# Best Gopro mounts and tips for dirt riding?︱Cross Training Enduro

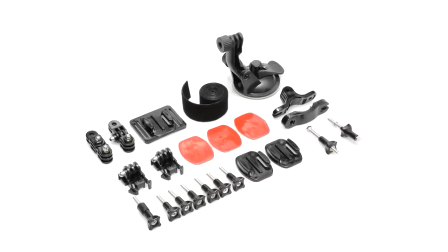(0:05)
The small size, weight and different mounting brackets for the GoPro allow a lot of creativity with your angles and positioning,
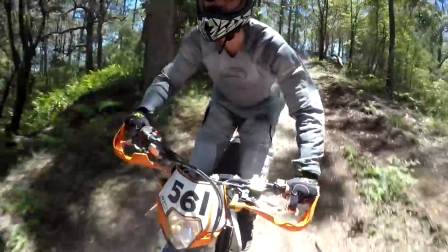(0:12)
especially when filming motorbike riding.
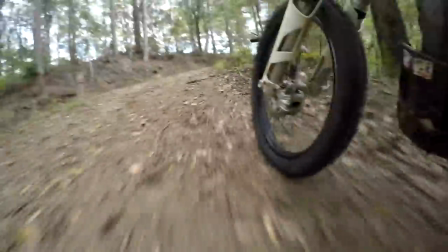(0:15)
In our experience, where you mount your GoPro involves how smooth will the video be,
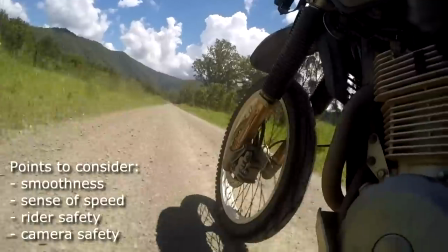(0:22)
how much sensation of speed you want, the safety of the rider, and of course the risk of losing or damaging your GoPro.
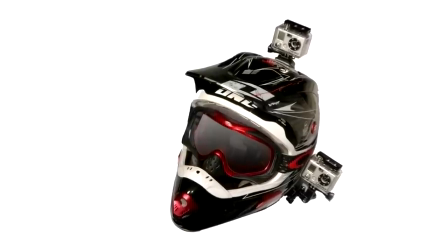(0:33)
Helmet mounts pretty much always give you the smoothest footage because you not only have your legs acting as extra suspension,
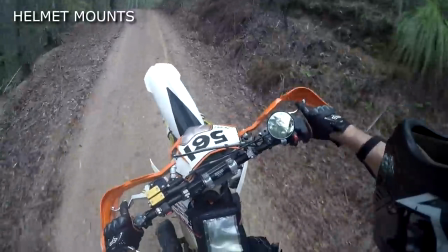(0:40)
but your head naturally counters the rise and fall of the terrain to keep the camera angled correctly.
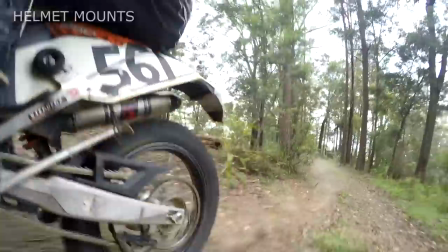(0:47)
As a rule, the lower your GoPro is mounted, the faster and more immersive the video will be.
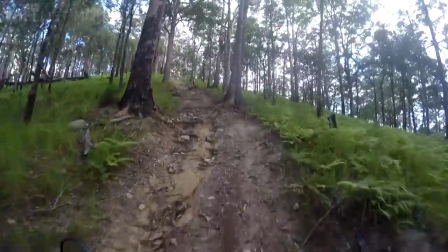(0:54)
Mounting on top of your helmet will make things feel slower, flatten the terrain and can snag on low branches for a nasty surprise.
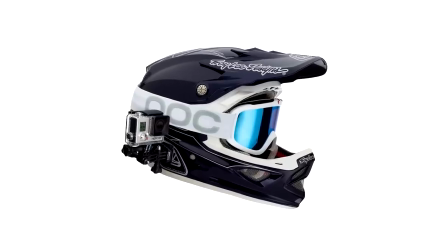(1:03)
For a long time we favoured the side mount.
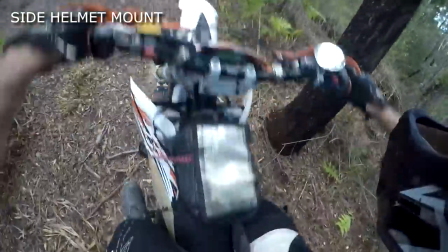(1:06)
The video feels faster and it can feel very immersive if you catch some of the helmet in the frame as well.
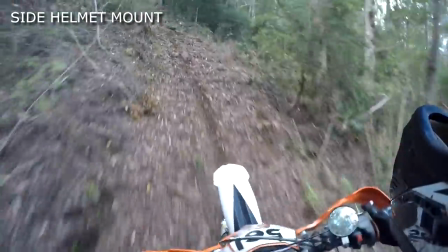(1:13)
It's also easier to hear the audible beep of the camera when turning it on and off.
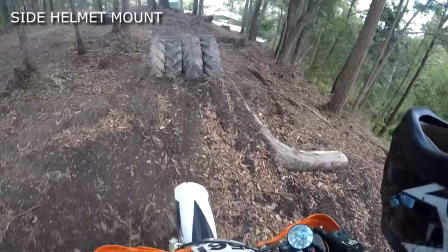(1:18)
For added interest, the camera can be mounted in reverse too as with the top mount,
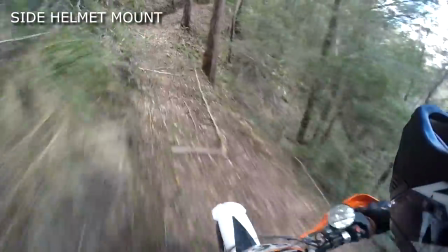(1:23)
and you can put the skeleton door on the back and pick up reasonably good audio when talking.
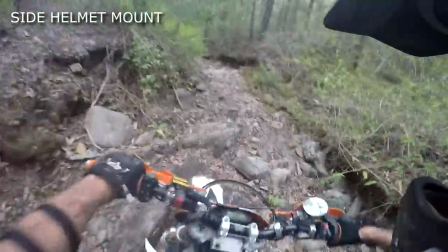(1:29)
The danger however is the GoPro is still snagging on passing branches.
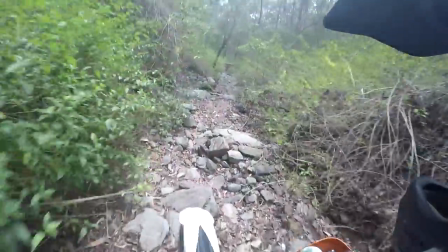(1:35)
We used a piece of string as a tether for whenever it fell off. Our favourite position nowadays is under the peak.
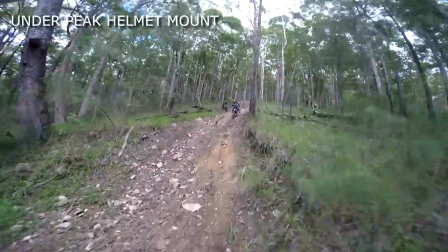(1:42)
The camera can't snag on anything, you can hear the camera clearly and also see the red light flashing and
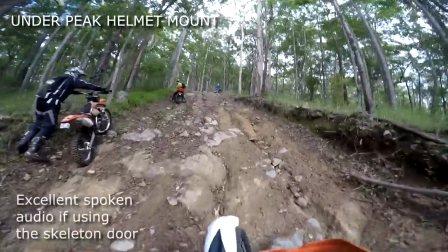(1:49)
you'll immediately notice if the GoPro falls off for any reason.
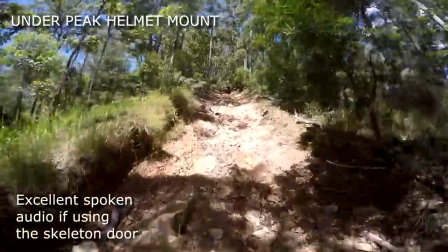(1:54)
Also the latest software update automatically corrects the video for the upside down positioning.
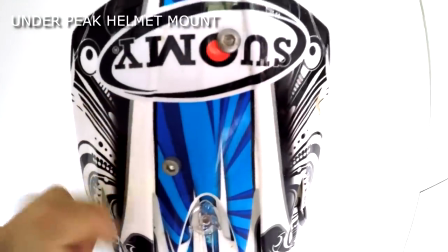(2:00)
You can just screw a flat alloy plate to the peak then stick your GoPro mount on.
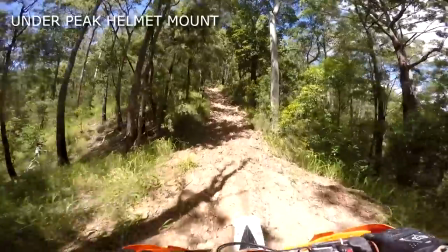(2:07)
The main drawback is the height.
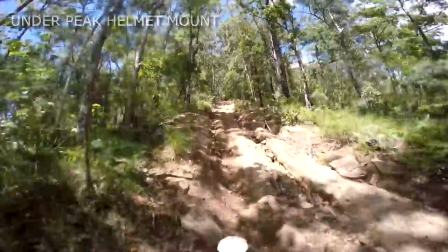(2:09)
You only occasionally see the handlebars so the video is not all that immersive and the action looks a bit slower.
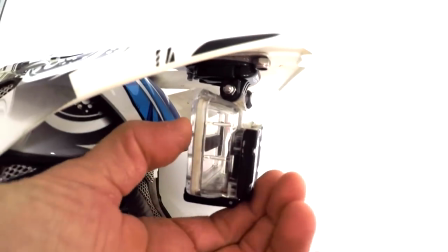(2:17)
And of course the camera may partially block your view until you finish filming and swing it out of the way.
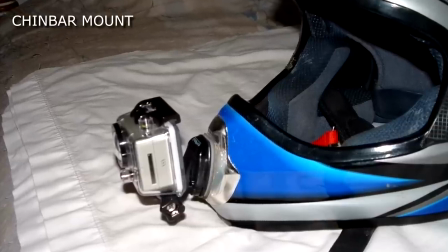(2:25)
Possibly the best position for filming is one that my helmet won't allow easily.
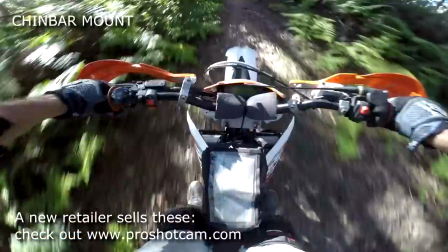(2:30)
Mount the GoPro on the chin bar. The footage is smooth, appears faster,
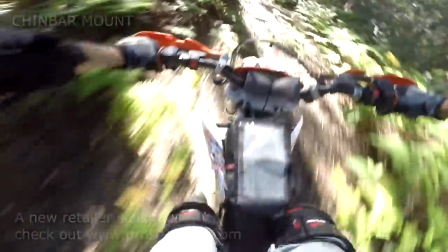(2:35)
and the clear view of the handlebars gives the rider's perspective very The chest mount is always a good alternative.
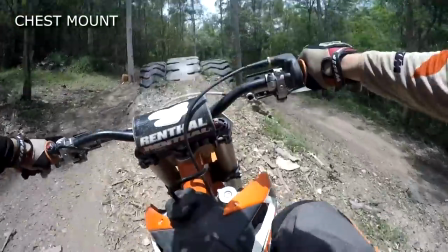(2:44)
The video is very immersive and feels very fast.
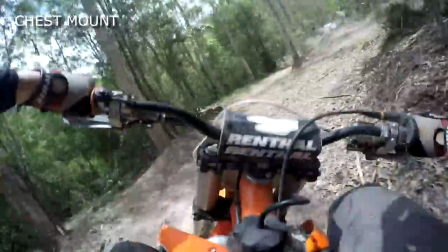(2:48)
It won't be as smooth as helmet footage and you can actually point it too low or too high
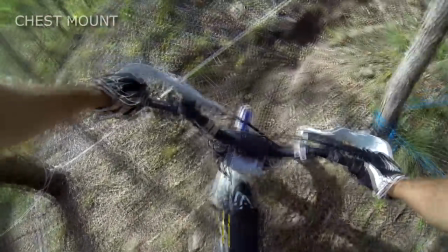(2:54)
pretty easily because this varies with body positioning and the slopes you're riding.
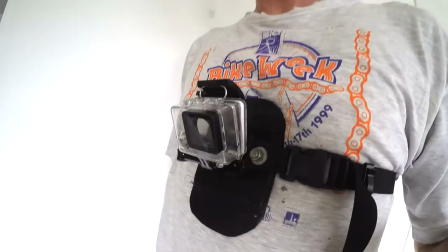(3:00)
You can always make your own chest mount using the base plate that your new GoPro is attached to.
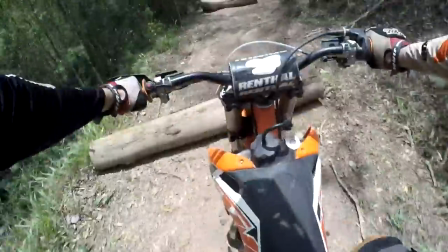(3:06)
Just buy five dollars worth of clips and strapping. Remember you can mount it backwards and film riders following you too.
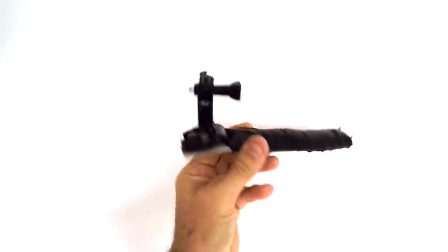(3:14)
The boot cam is a little invention of ours. Just stick a GoPro mount on some flattened alloy tubing and slide it inside your boot.
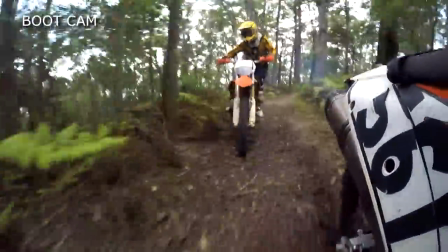(3:23)
This gives a great sensation of speed and action because it's so low,
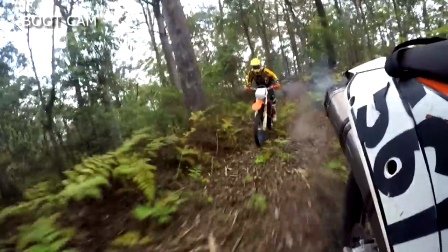(3:28)
but of course the footage is rougher as your legs aren't used as extra suspension.
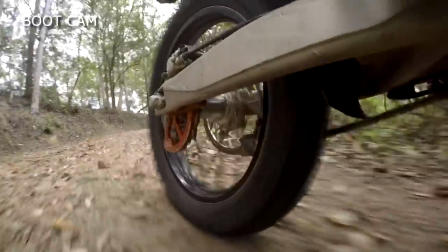(3:34)
Whatever you do, don't leave it in your boot after filming. It very easily gets ripped out by passing plants.
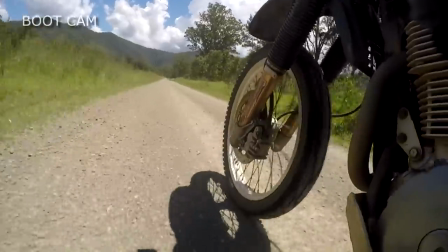(3:41)
You won't notice it's gone. Try the boot cam on both legs and also forwards and backwards.
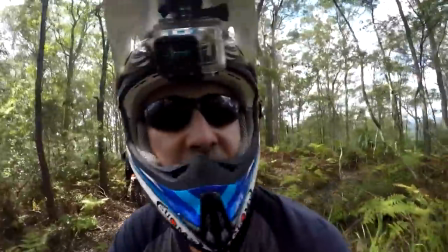(3:48)
The boot cam is also useful for hand filming others or even yourself when riding.
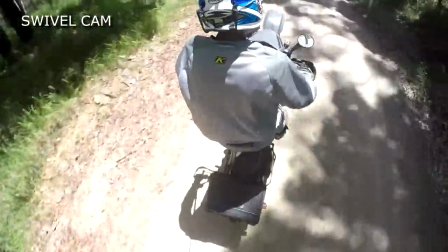(3:54)
The swivel cam, it's risky and it's heavy, but the swivel cam gives a great perspective to work into your vids.
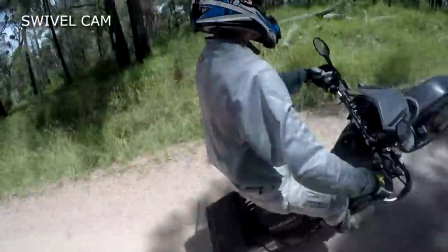(4:01)
Just google do-it-yourself GoPro swivel can.
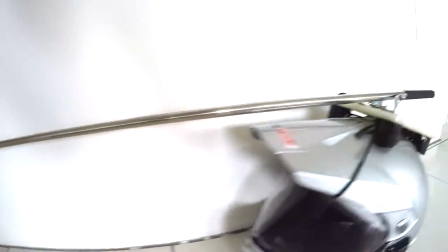(4:06)
It works best if you drill a hole into an old helmet, but we are working with a strap-on solution that could be put on anyone's helmet.